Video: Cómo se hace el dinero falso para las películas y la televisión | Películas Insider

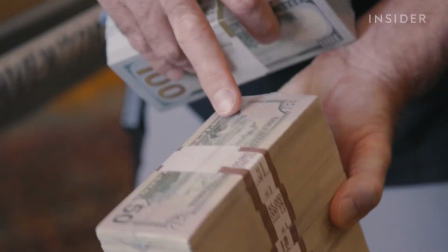243s
Ayeses toma una pila de billetes completamente en blanco, y luego coloca un billete real en la parte superior de la pila y otro en la parte inferior.
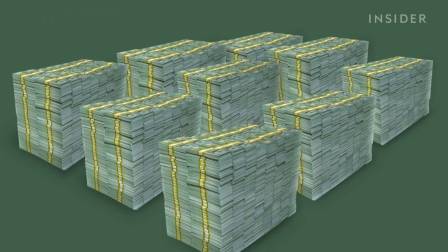251s
Eso hace que parezca que toda la pila está compuesta de billetes reales. El segundo método para utilizar dólares
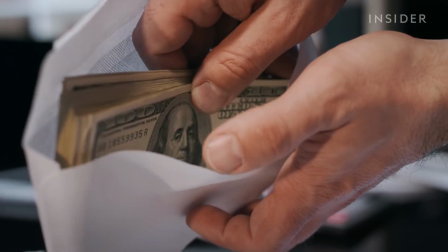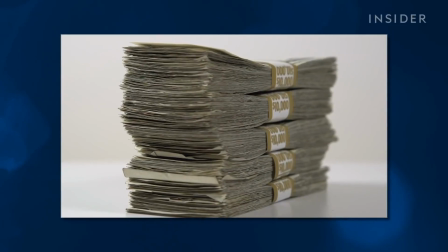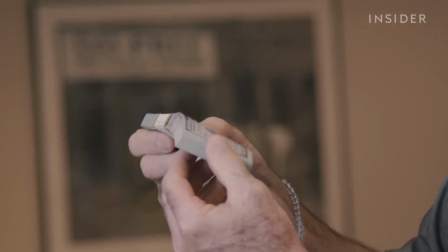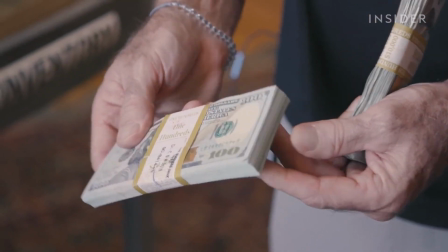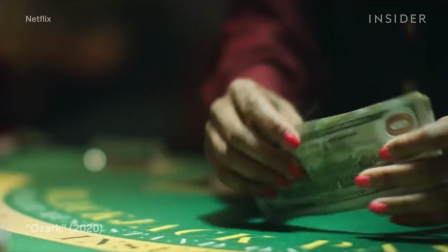283s
Eso es lo que hicieron en esta toma de Ozark.
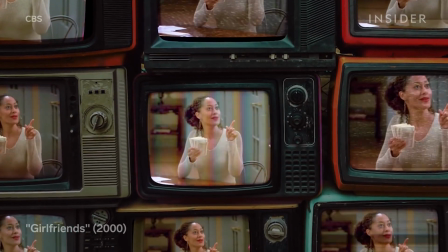297s
Echa un vistazo a este episodio de la primera temporada de Girlfriends. El dinero de aspecto falso distrae al público.
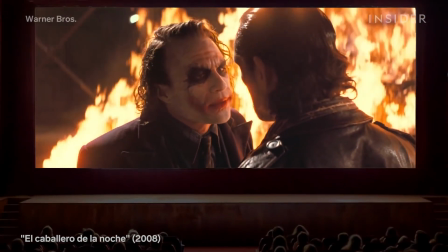305s
Aunque las producciones prefieran utilizar dinero real, a veces es inevitable usar billetes falsos.
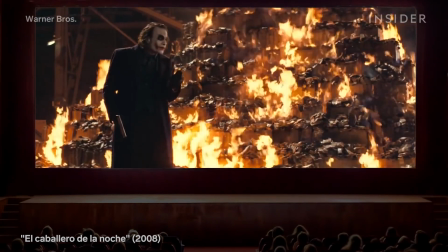311s
Como en las escenas en las que se destruyen billetes o en las que se requiere una cantidad absurda de estos.
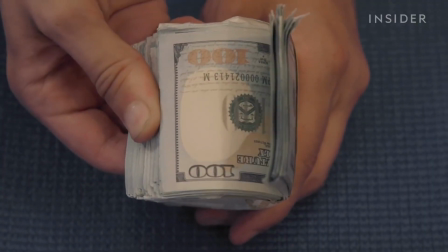317s
En casos como esos, Gregg dice que seguirá utilizando dinero falso.
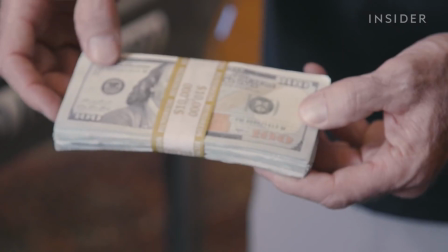321s
Sin embargo, ciertamente no imprime el dinero falso él mismo, ya que todavía tiene la orden del servicio secreto de abstenerse.
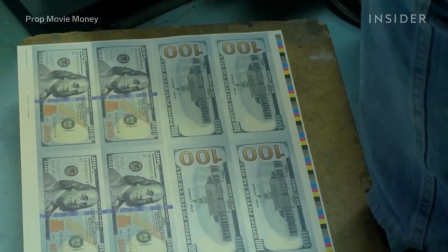328s
Así que se lo compra a Procmoody Money, que es una de las pocas imprentas que hacen dinero de utilería. La ironía principal de la impresión de dinero de utilería es que, en realidad, no es muy rentable.
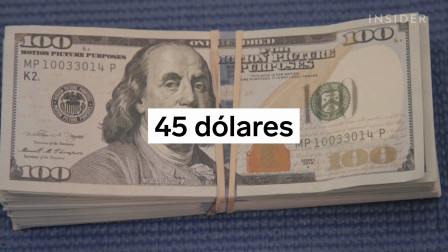340s
Los billetes estándar y de alta calidad se venden por unos 45 dólares por cada pila de 100 de estos billetes. Greg todavía tiene dos billetes de una pareja explosiva 2, que el servicio secreto no confiscó.
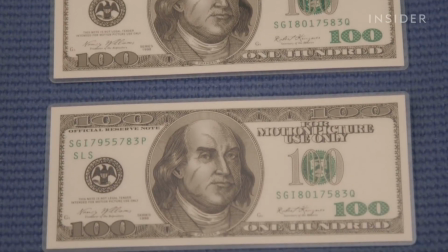354s
Aunque estos tienen un aspecto menos realista que los de utilería modernos, los tiene recubiertos de plástico.
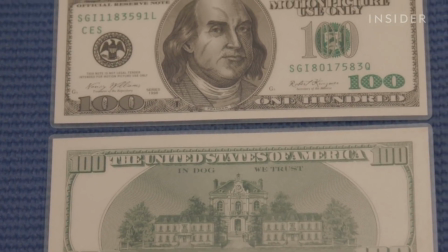359s
De esta forma evita que alguien pueda intentar utilizarlos en la vida real.
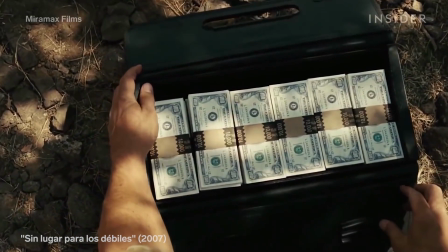364s
Son un recordatorio material de los riesgos que deben correr los utileros y de las recompensas que obtienen para conseguir la toma con dinero perfecta.